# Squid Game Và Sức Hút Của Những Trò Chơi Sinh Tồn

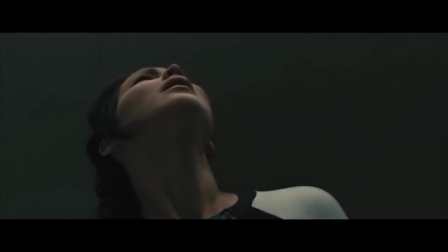Thời gian gần đây, với sự ra mắt của Squid Game, những bộ phim lấy đề tài về trò chơi sinh tồn bất ngờ hot trở lại.
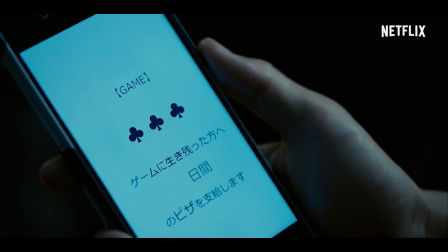Trên thực tế thì đây vẫn luôn là dòng phim được đông đảo khán giả đón nhận vì có nội dung hấp dẫn, kịch tính, thậm chí là cực kỳ hạch não.
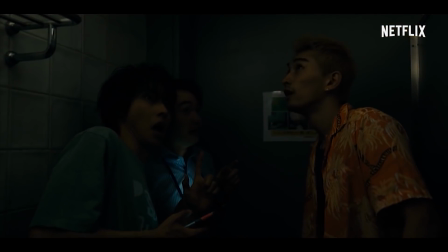Từ những tượng đài đã ra mắt cách đây cả chục năm như Cube, Liar Game, Saw,
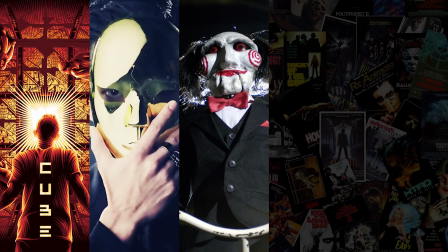cho tới những gương mặt mới nổi trong vài năm trở lại đây như Escape Room hay Alice in Borderland,
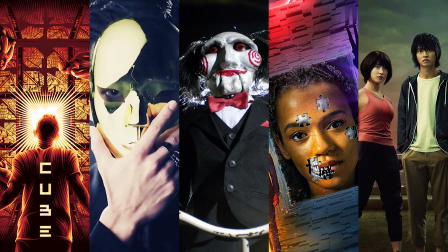khán giả luôn cảm thấy bị kích thích và hồi hộp khi theo dõi hành trình giành giật sự sống của các nhân vật.
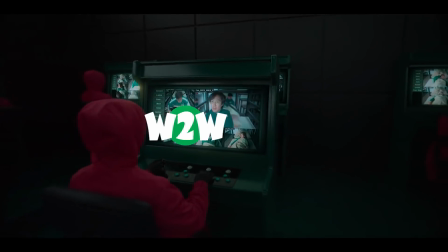Và trong video lần này thì hãy cùng Way to Weird Movie khám phá xem đâu là những yếu tố làm nên thành công của một bộ phim sinh tồn nhé.
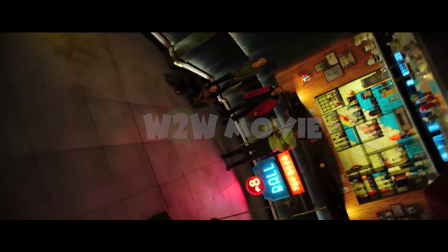Let's go!
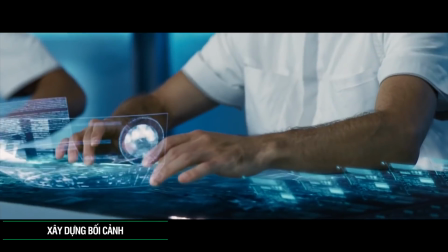Dù là ở bất cứ một trò chơi gì, quy mô ra sao, thể thức như thế nào, thì điều khán giả được làm quen trước tiên vẫn là thế giới trong phim. Bối cảnh sẽ là thứ đóng vai trò khơi gợi cảm giác tò mò của người xem, không biết rằng các nhân vật đang ở trong hoàn cảnh nào và tại sao họ lại được đưa đến đây.
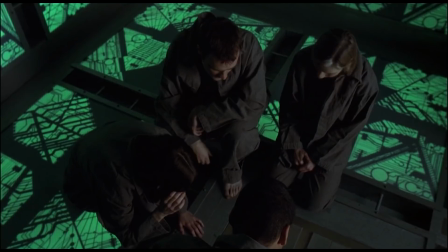Dù nó có rộng lớn như Panem trong The Hunger Games hay chỉ vẻn vẹn trong một căn phòng khép kín với bốn bức tường trong Cube,
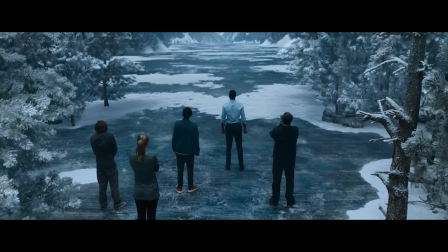thì vẫn có một tiêu chí được đa phần các nhà làm phim tuân theo, đó là càng mơ hồ, càng bí ẩn thì càng tốt.
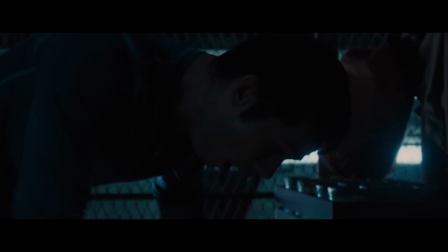Ví dụ như trong Maze Runner, mở đầu câu chuyện là cảnh Thomas được thang máy đưa lên trảng cỏ.
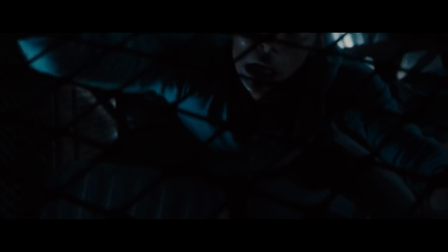Sự hoang mang lo sợ của nhân vật này chính là cảm giác mà khán giả đang trải qua.
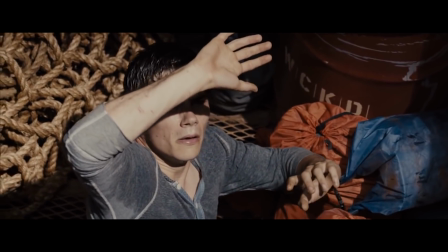Chúng ta được đặt vào vị trí của chính Thomas khi không hiểu đầu đuôi câu chuyện như thế nào.
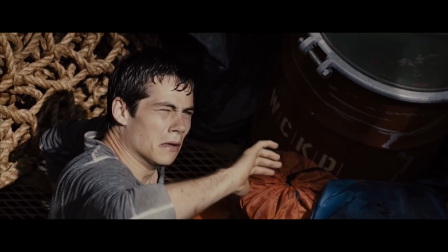Trong khi đó, ký ức vốn là thứ duy nhất để níu kéo cuộc sống trước đây lại không tồn tại.
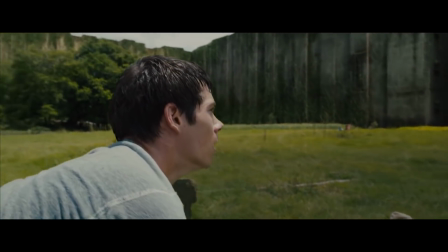Thành ra, thế giới trong Maze Runner đối với khán giả giống như một bí ẩn đang bị màn sương che phủ.
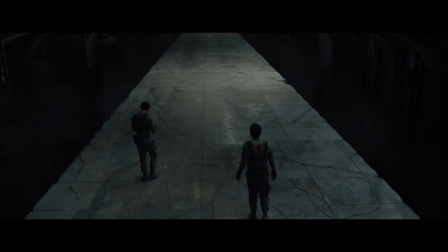Những tình tiết sau đó sẽ dần hé mở về sự thật và qua đó đem đến hàng loạt những bất ngờ, nối tiếp những bất ngờ cho người xem.
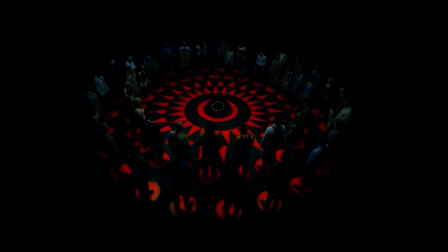Đối với Circle, bộ phim dài vỏn vẹn có chưa đầy 90 phút, chỉ nhỉnh hơn quãng thời gian diễn ra trò chơi một chút thôi.
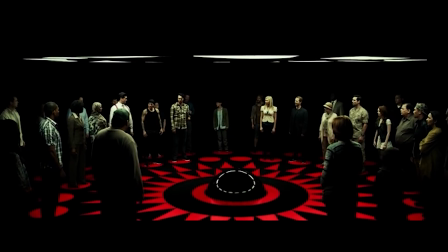Bối cảnh được xây dựng ở mức tối giản nhất có thể, nhưng vẫn đủ sức để làm toát lên vẻ u ám đáng sợ.
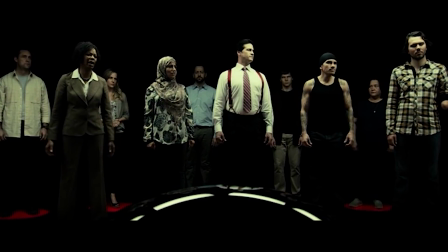Những người chơi không hiểu vì lý do gì mà mình lại được đưa vào đây. Càng cố gắng tìm hiểu, họ chỉ càng nhận về sự bất lực,
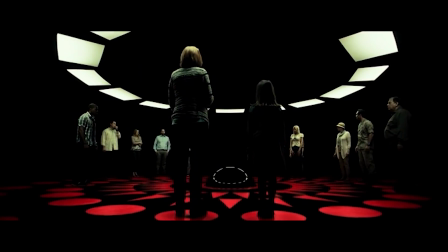tuyệt vọng và phải chấp nhận sự thật rằng chỉ có tàn sát lẫn nhau mới có cơ hội ra khỏi đây.
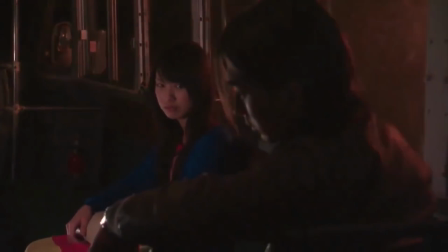Hay như trong Liar Game, mặc dù được đặt trong một thế giới thực, nhưng những gì diễn ra xoay quanh trò chơi này vẫn khiến khán giả cảm thấy sợ hãi.
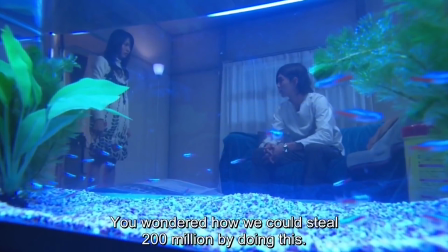Tổ chức đứng sau Liar Game luôn là một ẩn số và họ dường như có quyền lực
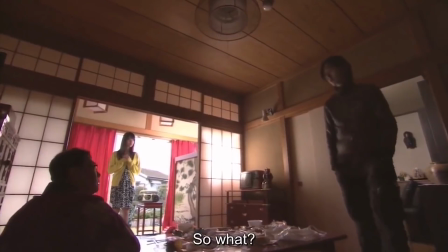rất lớn khi thao túng được cả cảnh sát và không có bất cứ một sơ hở nào để bị vạch trần.
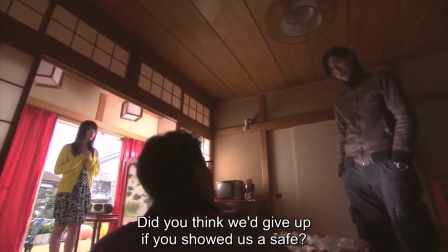Đặc biệt hơn, mặc dù không có bất cứ một phân cảnh máu me hay bạo lực nào,
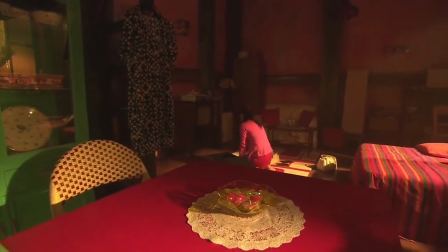nhưng sự bí ẩn và rùng rợn của Liar Game lại ăn đứt rất nhiều bộ phim cùng đề tài.
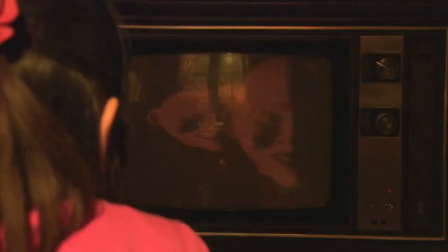Đó là bởi, ngay từ khi bước vào thế giới của phim,
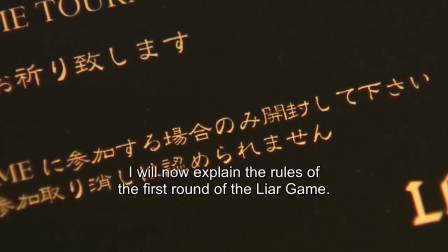khán giả đã cảm nhận được sự cường điệu hóa những yếu tố phụ trợ như màu sắc, âm thanh hay kỹ thuật quay đặc tả,
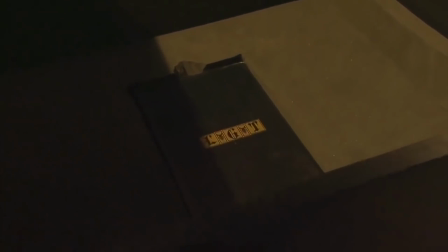khiến cho tổng thể bộ phim luôn mang một gam màu lạnh lẽo và u ám.
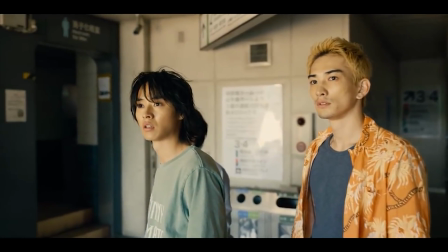Một bộ phim nữa cũng đã rất thành công trong việc xây dựng thế giới đầy bí ẩn và kích thích sự tò mò của khán giả là Alice in Borderland.
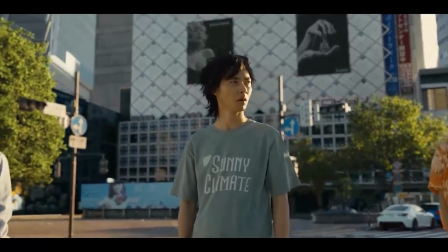Chỉ trong một cái chớp mắt, Arisu cùng hai người bạn của mình như bị đưa đến một chiều không gian khác của thành phố Tokyo với không một bóng người.
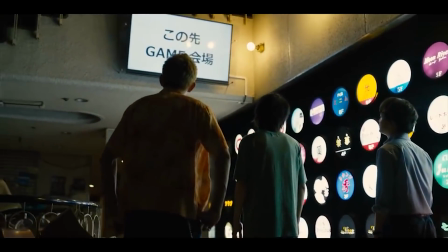Càng kỳ lạ hơn khi thế giới ấy bắt họ tham gia vào các trò chơi ngẫu nhiên để gia hạn visa.
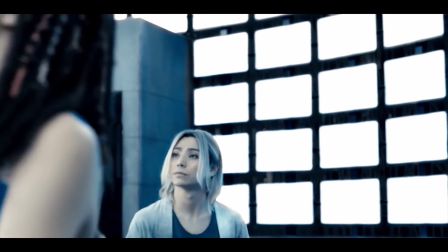Kết thúc mùa 1 của Alice in Borderland,
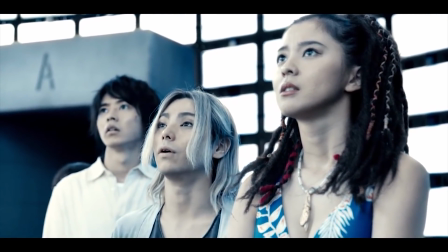khán giả mới chỉ khám phá được chút ít bề nổi của thế giới này và vẫn còn rất nhiều bí ẩn đang chờ đợi phía trước.
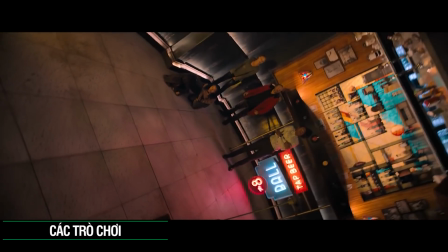Một bộ phim về trò chơi sinh tồn thì chắc chắn những thử thách sẽ là yếu tố được nhiều người quan tâm nhất.
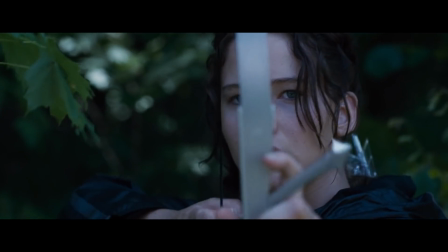Về cơ bản thì chúng được chia làm hai dạng chính, đó là chiến đấu và giải đố,
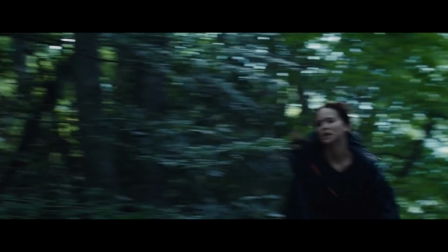tượng trưng cho hai loại sức mạnh của con người là sức mạnh cơ bắp và sức mạnh trí tuệ.
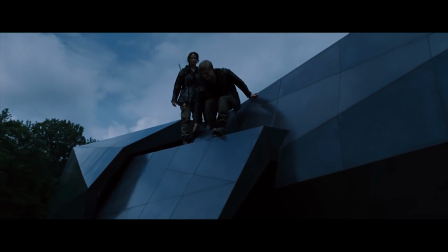Kết cục của những trò chơi này là sẽ có một hoặc có nhiều người cùng sống sót và trốn thoát thành công.
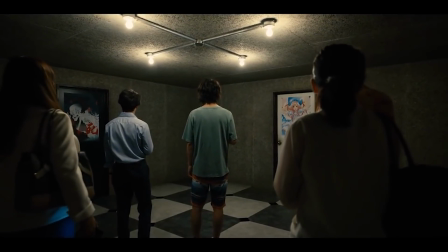Là yếu tố quan trọng nhất, những trò chơi trong phim thường chiếm đến 60% sự thành bại của một tác phẩm.
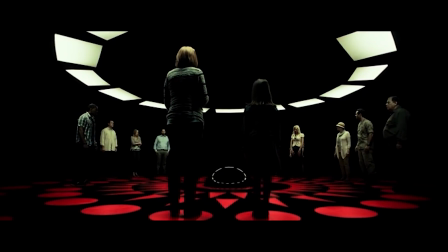Chúng phải đủ hấp dẫn, đủ kịch tính để thu hút khán giả, đồng thời thông qua đó phải làm nổi bật lên phẩm chất của mỗi nhân vật.
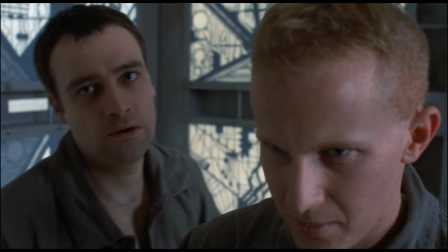Đây thường sẽ là công cụ được đem ra để quảng bá cho bộ phim khiến cho khán giả tò mò.